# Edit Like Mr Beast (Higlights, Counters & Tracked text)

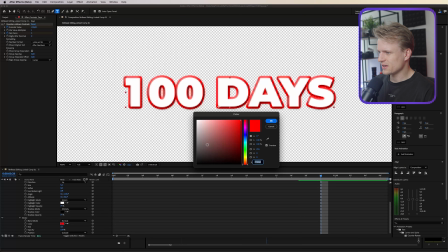And I'm gonna change the stroke to black or like a dark grayish, something like this.
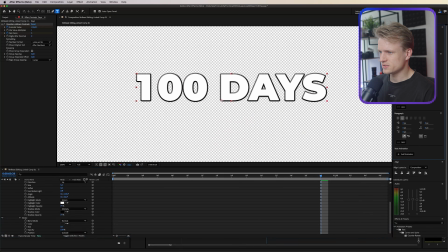That works. I'm also increasing the size by a lot. And then we probably have to increase the stroke size a bit.
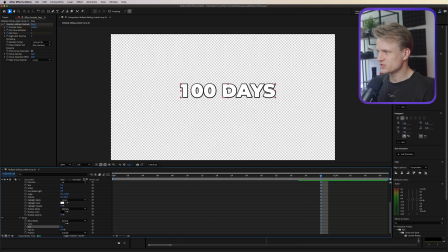And as you can see, we're getting somewhere. Let's move this down by going to the selection tool, pressing V, and let's move this a bit to here. Now you can actually also add a glow to this. So just adding a glow in the effects panel and then double clicking.
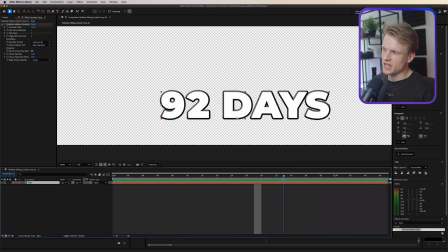Now that's really cool. Basically at the end, I also want some effects over it. So what I'm gonna do is once it's at 100, I'm gonna change the anchor point in the center.
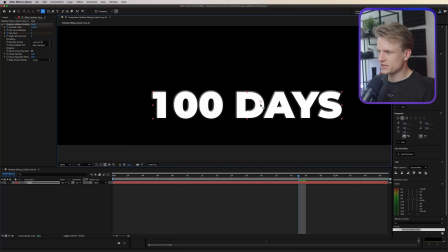And you do that by going to the pen behind tool and then just moving this, holding command or control on Windows, and then it will be snapping. And then we can go to S for scale, set a keyframe, and let's just move it back a bit.
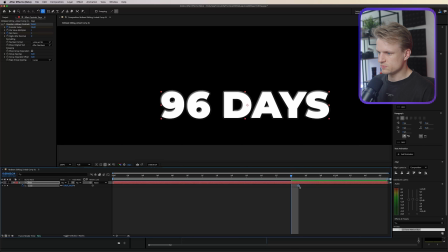And let's move this out a bit maybe.
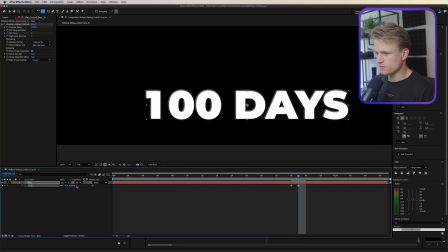So it goes from 100 to something like 105, dragging this out, and then it goes back to 100 again.
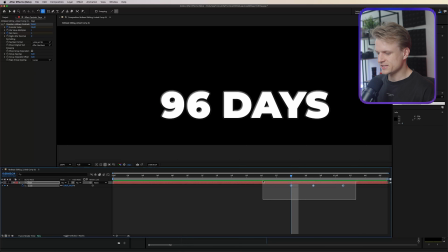So basically once it hits 100, it will bounce. And of course we can select this and hit F9 or right click keyframe assistant, easy ease.
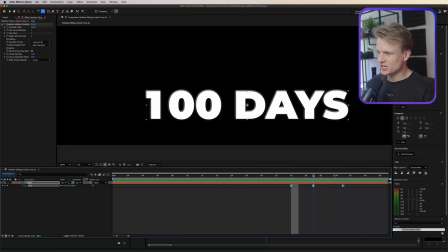That will make it a bit more smooth. And then we can also change the color once it hits 100 days.
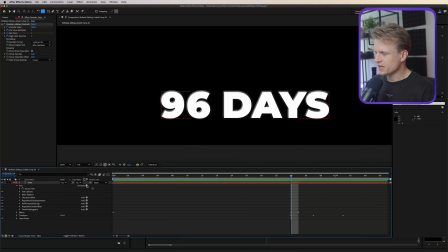And the easiest way to do this is to go into the text, then click on animate, fill color, and just set it on RGB. And then I'm just gonna click on this. I'm gonna set it to white first, click on the keyframe icon, and then let's move it a bit further.
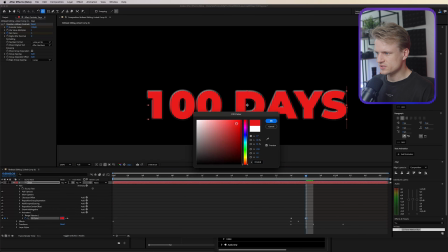And I'm gonna make it red-ish, maybe something like this. Okay. And basically what I'm gonna do is drag this keyframe out now. So it will go from white to red, And then once it's there, I'm just going to copy this first keyframe over, paste it. It will turn back to white. Now, of course, you can add a glow over this and stylize it even a bit better.
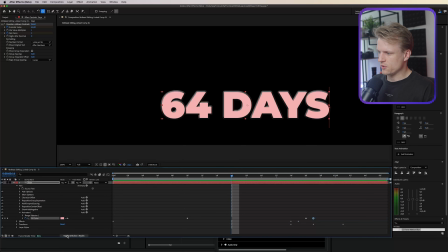But this is already a really cool effect, as you can see. Now, going to toggle switches mode, we can also enable motion blur. That will really sell the effect also between the numbers, as you can see.
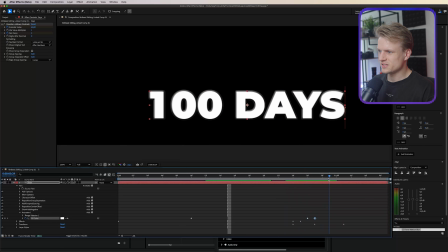But also once it's at 100 days, it will basically bounce a bit. And what I'm also going to do is I'm going to go to the effects and presets,
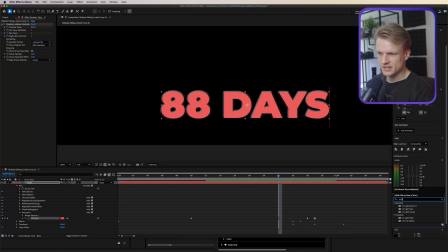and I'm going to add a CC light sweep to this, generate CC light sweep. And then I'm just going to animate the center. So hold shift and just drag this first value to the left, set a keyframe, go a bit further and set it to the right.
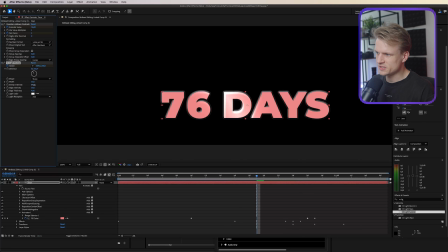There we go. I'm going to increase the sweep intensity a bit to something like 70. I'm going to press U to see our keyframes. And as you can see here, the CC light sweep is here. I'm just going to drag it out a bit so it just takes a bit more time, and it also makes it a bit more smooth.
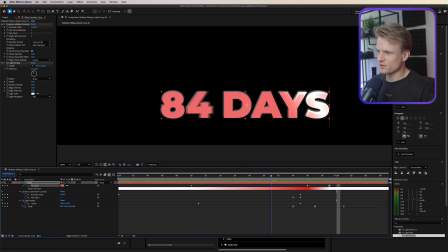Cool. So now we have our count up, changes into a different color, a light sweep, and once it's 100, it will change back to white.
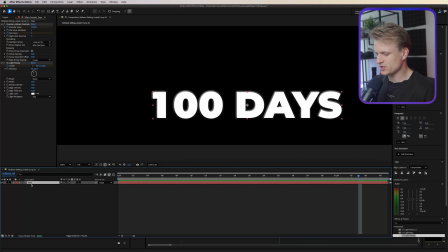Now we do have to animate it in, but this is with a simple position keyframe. So we can just press P for position, setting a keyframe.
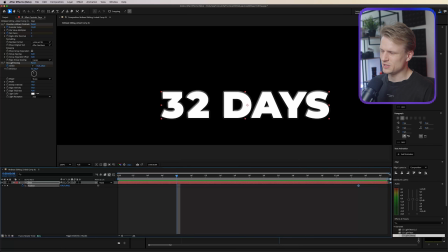And to be honest, this composition length is a bit short. I might increase the length a bit.
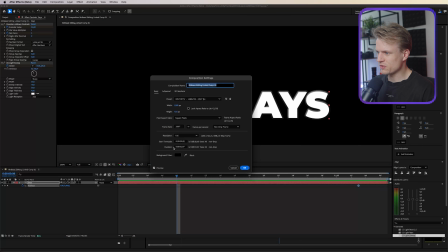So go to composition settings. As you can see here you have the duration at the bottom, and I'm gonna set that to 3 seconds.
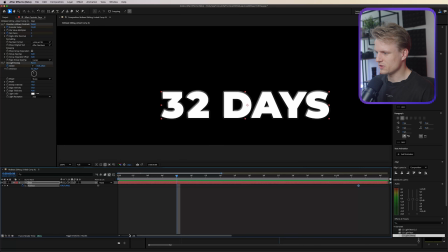So we just have a bit more room to play with. Let's zoom out, let's drag this out. And then what you can even do is just press U to see all of our keyframes, select the last part of it and just drag this out a bit.
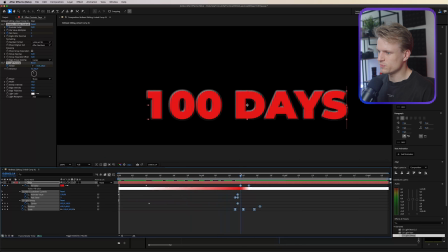So it's a bit more smooth and there's a bit more time to basically watch what is going on.
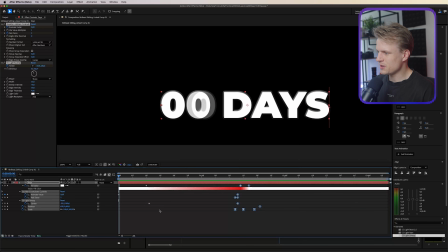It's already way better. Now for the in animation, I'm just gonna press P for position. I'm gonna set a keyframe and I'm gonna drag this out a bit. I'm gonna move it to the bottom, something like this.
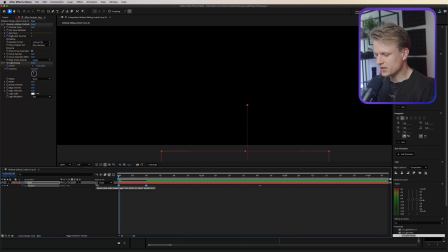And then of course you can easy ease this by right clicking and then easy ease, or hitting F9. And we can even go into the graph editor and make this a bit more smooth, something like this.
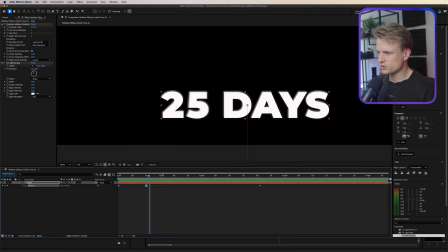So it basically pops up, there we go. And of course we're gonna also at the end make it go down again.
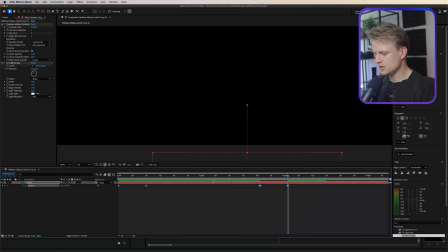So just drag it down, there we go. Same thing, easy ease it by hitting F9 and graph editor, just selecting the first one this time and dragging that to the right.